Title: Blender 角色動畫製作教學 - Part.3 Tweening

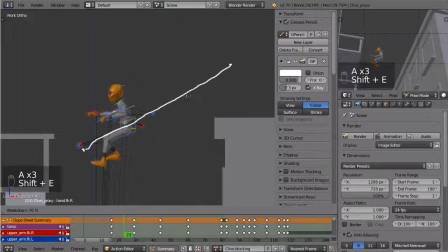247s
Let's get him right in the middle, and yeah, there we go. He's traveling on a straight line. Doesn't look at all physically realistic. So how do we get around that?
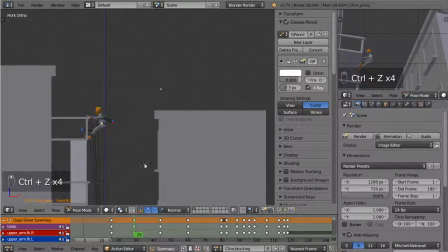258s
Well, we have to think about what's happening going into this pose. Basically, he's going to have run along this roof, so he's going to have a lot of forward momentum, and so he's going to proceed forward before gravity takes hold and brings him down.
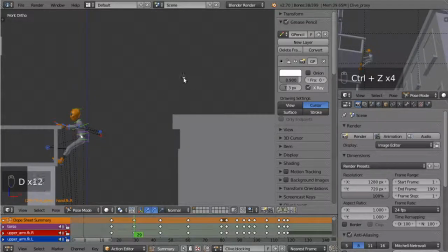273s
So the arc is actually going to look more like this, something along those lines, or maybe even up a bit.
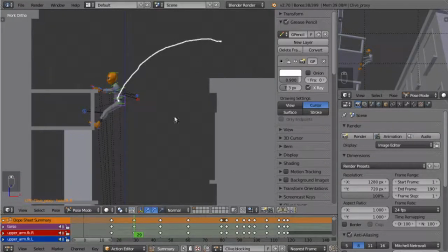289s
But it's going to be that sort of thing, rather than a linear sort of transition. We're actually going to get an arc. So I have to bear that in mind as I make my in-between pose.
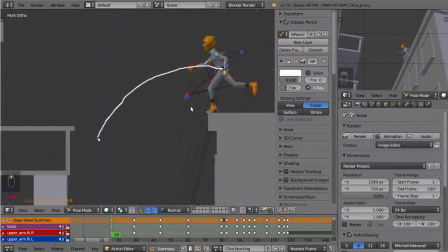300s
The other thing I have to think about is the transition of the body shape. So let's bring up a new layer and I can illustrate this.
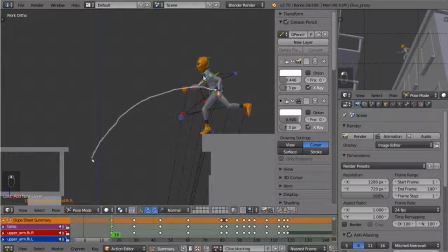311s
So at the moment, even though all the body parts are doing something different, there is a clear line of action. So if I was to draw that, it would be something along this sort of line. So he's leaning forward, he's got forward momentum, that's the general line of action.
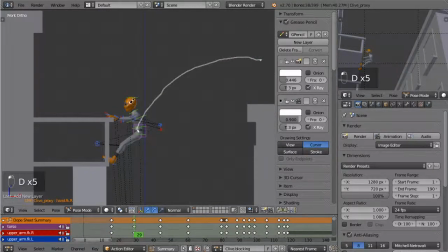327s
For this point, he's actually gone into a bit of a C, like a reverse letter C.
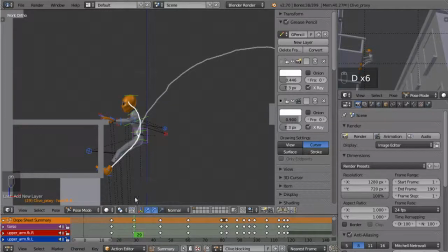333s
And that's more of a going into a squash pose. So the question is then, how do we transition between the two
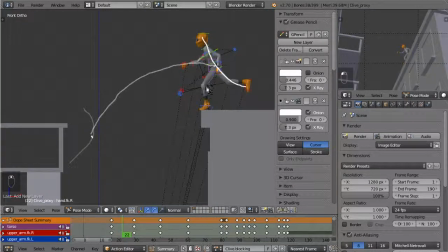342s
and make it look physically viable, physically plausible, and visually interesting? Well, firstly, I want to think about this squash pose. Normally, as you would know from the bouncing ball, a squash pose is preceded by a stretch pose.
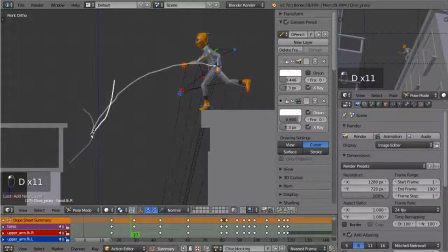359s
So I'm thinking as he comes in, I want him to actually be leaning back and making that sort of a straight line, so that as he goes in, he can recoil. And that would mean somewhere about here, we'd have a pose that goes something like that.
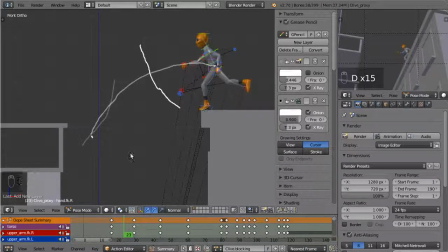378s
So it's a bit of a transition from this, where this leg comes forward, it's going to swing around into this pose. So those are the sorts of concepts I have to think about: line of action and the transition of body shapes.
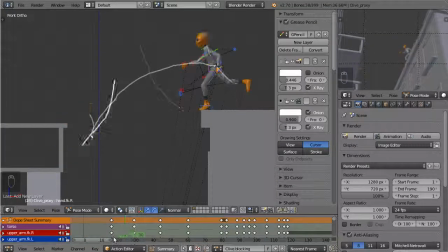393s
And so as I move through and start making these, I'm going to have to keep an eye on this sort of thing.
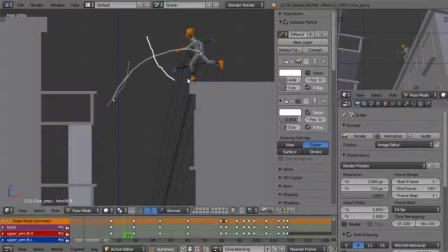399s
So let's get in and start making some tweens. So several things to think about as I do this pass.
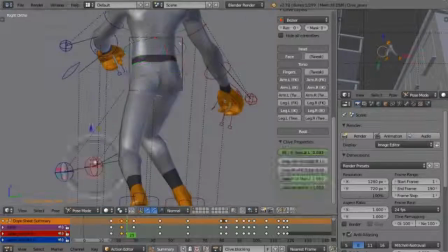408s
This is when I'm really getting into the animation. This is the pass that I can spend the longest on, actually,
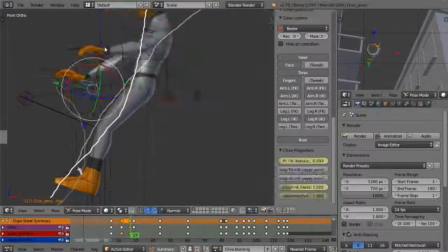413s
because not only am I introducing the in-betweens, but as I do this, I'm starting to really think about overlapping action.
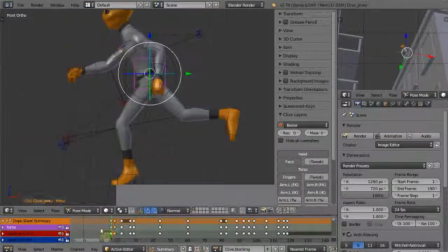420s
So particularly in this case with his arms,
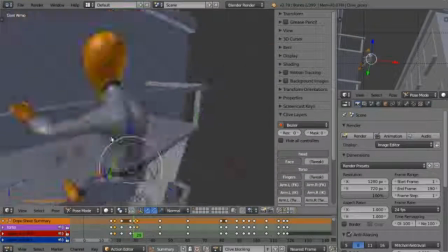426s
but also the shape of the body, just basically thinking about having the body landing and then compacting,
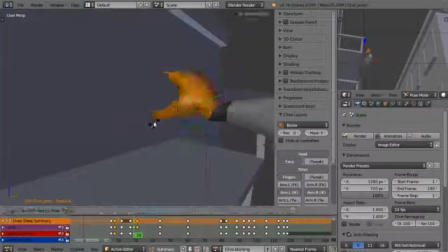434s
for example, and stuff like that, just having actions happening, hitting on different keyframes.
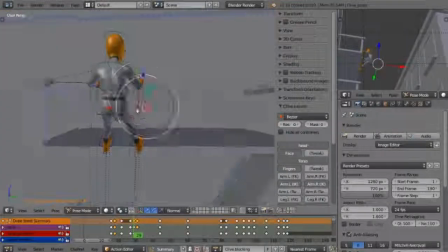439s
So overlapping motion is very important at this stage.
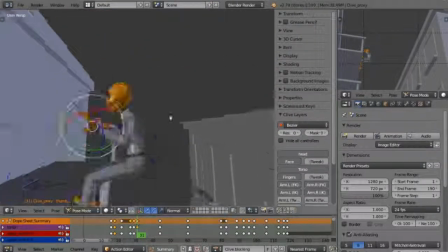442s
And also you'll notice I'm really getting into finer detail with the poses themselves.
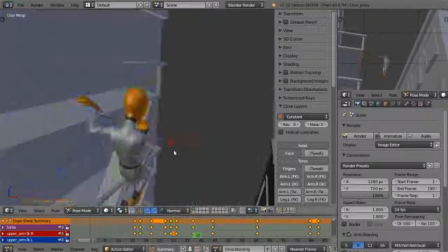449s
So I'm actually tweaking original story poses as well. And this is based on my experiments with introducing the tweens and the sort of overlapping motion I want.
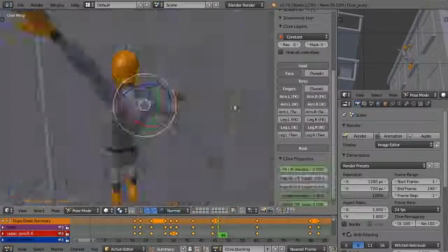458s
But it's also just because this is the higher detail pass.
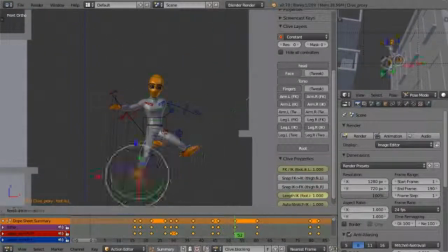464s
This is where the poses have to start really working, because I'm duplicating them and using them as the basis for automatic tweens.
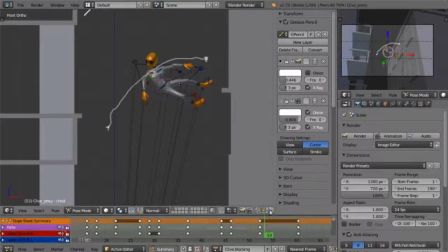472s
And so if the main poses aren't working, then there's no point in doing that. So yeah, really polishing all the poses and trying to make it work.
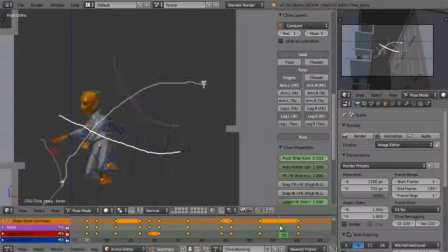480s
And as you can see, always keeping an eye on the bigger picture. Those grease pencil sketches, I can really recommend them.
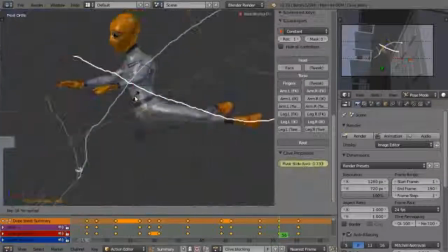487s
It's easy just to be caught in the viewport and start just making tweens and ending up with very linear motion.